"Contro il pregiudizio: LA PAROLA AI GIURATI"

A parte l'introduzione e la scena finale fuori dal tribunale,
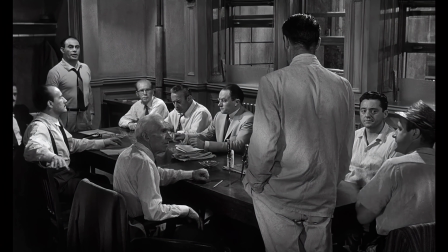tutta la storia si svolge in una stanza e il tempo della pellicola coincide con il tempo del racconto.
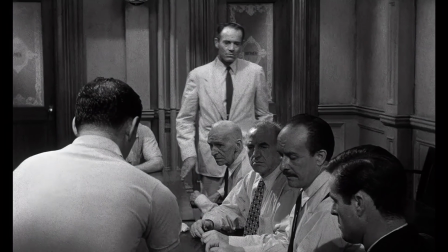È un classico esempio di unità, di tempo, di luogo e di azione.
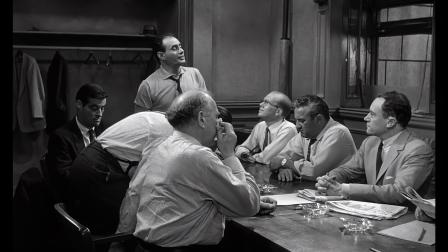Il film inizia con un lungo piano sequenza di oltre sei minuti che introduce uno per uno i vari personaggi e termina con uno stacco su Henry Fonda.
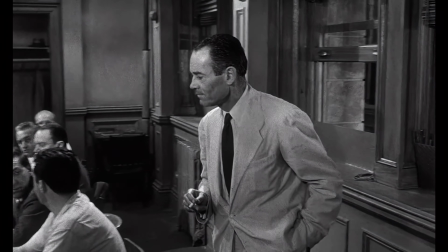Capiamo subito che è qualcuno che non si mescola agli altri, che rifiuta il conformismo,
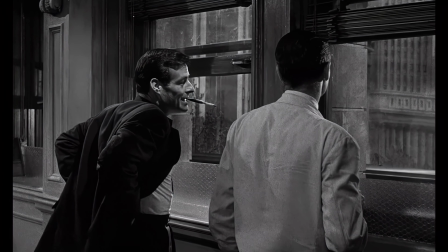è quello che vede più lontano di tutti, non per niente è l'unico che per tutta la ripresa guarda fuori dalla finestra. Non conosciamo i nomi dei giurati, anche gli altri personaggi vengono nominati solo attraverso la loro funzione o il loro ruolo nel processo, il giudice, l'avvocato, il vecchio vicino di casa, eccetera.
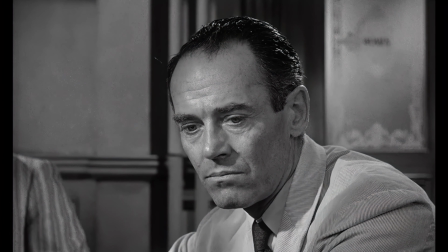La semplicità della scenografia porta a eliminare ogni distrazione a focalizzarsi sui dialoghi e sui personaggi.
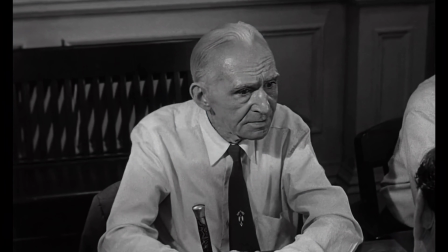La caratterizzazione dei personaggi e la drammatizzazione delle situazioni sono qui portate ad un grado di efficacia che poche volte è stato eguagliato nella storia.
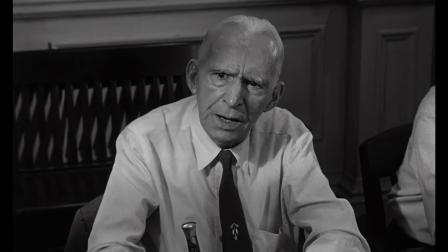Come scrive Sidney Lumet nella sua autobiografia, in un dramma i personaggi dovrebbero determinare gli eventi e in questo film i personaggi sono talmente ben delineati che il racconto sembra svilupparsi in maniera assolutamente spontanea e naturale.
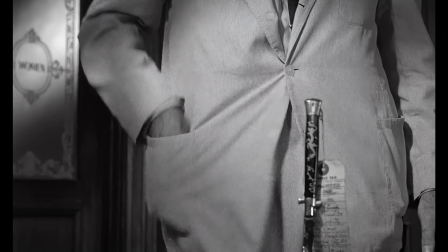Naturalmente il film fa ampio uso di espedienti narrativi, a volte anche oltre i limiti del verosimile,
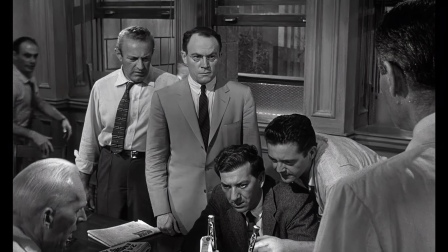perché qui tutto è finalizzato alla efficacia drammaturgica. Quello che interessa Rose e Lumet è mostrare il comportamento umano in una situazione di conflitto. Abbiamo la massima economia di mezzi per arrivare al massimo risultato. Le premesse sono semplici, la posta in gioco è chiara fin da subito.
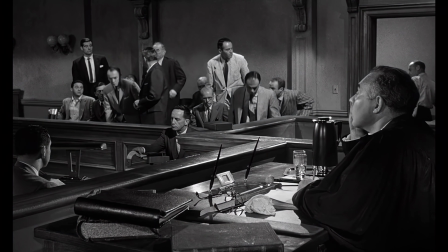La decisione finale che la giuria prenderà significherà la vita o la morte per qualcuno. L'unico elemento esterno alla stanza che agisce nel film è il tempo affoso,
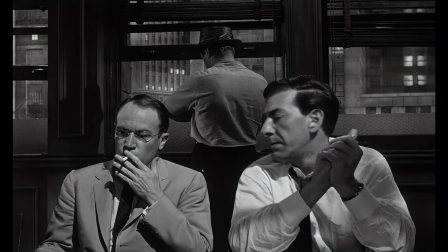una cappa pesantissima che cresce di pari passo con la tensione che si crea tra i personaggi. Abbiamo l'unione di una magnifica sceneggiatura di Reginald Rose e dell'abilità registica di Lumet. Il risultato di questa sinergia è l'eccezionale capacità del film di coinvolgere noi spettatori.
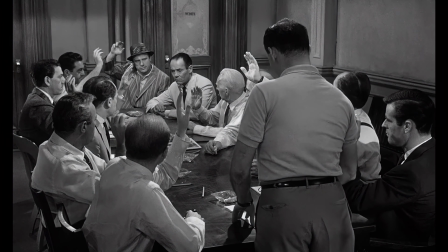Diventiamo anche noi parte della giuria e veniamo attratti da chi ha il coraggio di sfidare il pregiudizio e l'indifferenza,
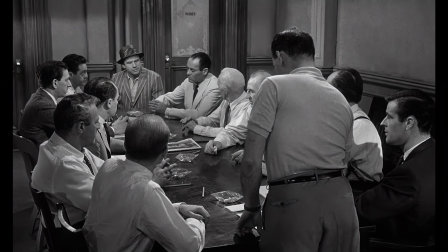mettendosi dalla parte del torto, come avrebbe detto Bertolt Brecht, perché tutti gli altri posti erano già occupati. Un'altra delle cose che distinguono la parola ai giurati è come viene messa in scena l'azione dei personaggi.
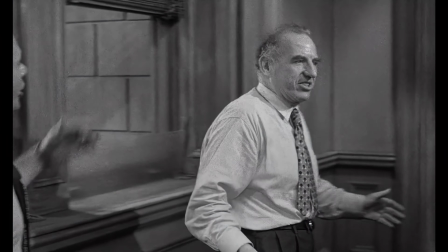Lumet aveva un background di regista teatrale e sapeva a perfezione come far muovere gli attori sulla scena.
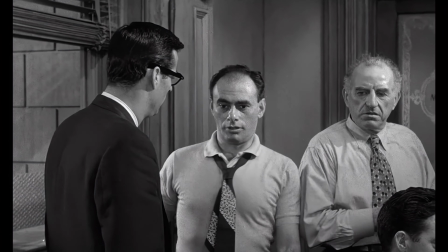I personaggi si muovono costantemente in base alle dinamiche che si vengono a creare fra di loro e la macchina da
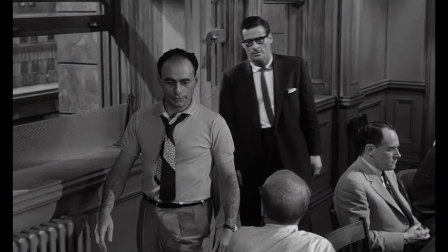presa segue e sottolinea tutti questi movimenti perché il linguaggio del corpo qui è tanto importante quanto i dialoghi. La forza drammatica del film viene anche dalla densità di ogni inquadratura,
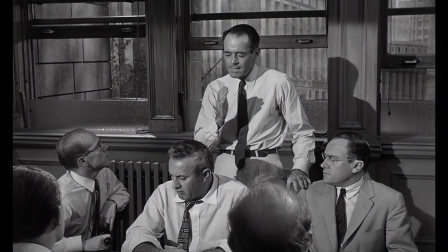da come il quadro viene occupato dai personaggi e dai loro movimenti. Densità che non significa eccesso di dettagli nella scena, ma significa che non ci sono tempi morti e c'è una continuità di azione che rende il film molto più scorrevole, molto più verosimile e soprattutto coinvolgente per gli spettatori. L'accuratezza della messa in scena,
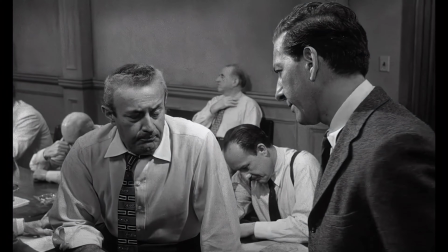la disposizione degli attori nello spazio della stanza, la libertà con cui i personaggi si muovono e interagiscono,
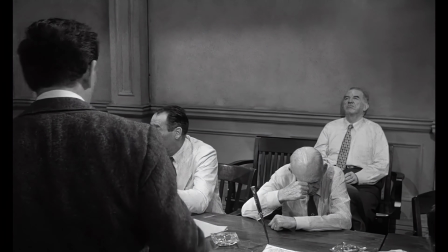tutto, compresi i movimenti di macchina, è finalizzato a sottolineare queste dinamiche psicologiche che si instaurano fra i personaggi. A questo si aggiunge un montaggio magistrale con riprese più lunghe all'inizio, come il piano sequenza di cui vi ho parlato, e stacchi sempre più frenetici man mano che ci si avvicina al finale e al climax drammatico del monologo di l'E.J. Cobb. Il montaggio è per la maggior parte interno all'inquadratura e gli stacchi sono usati nei momenti chiave.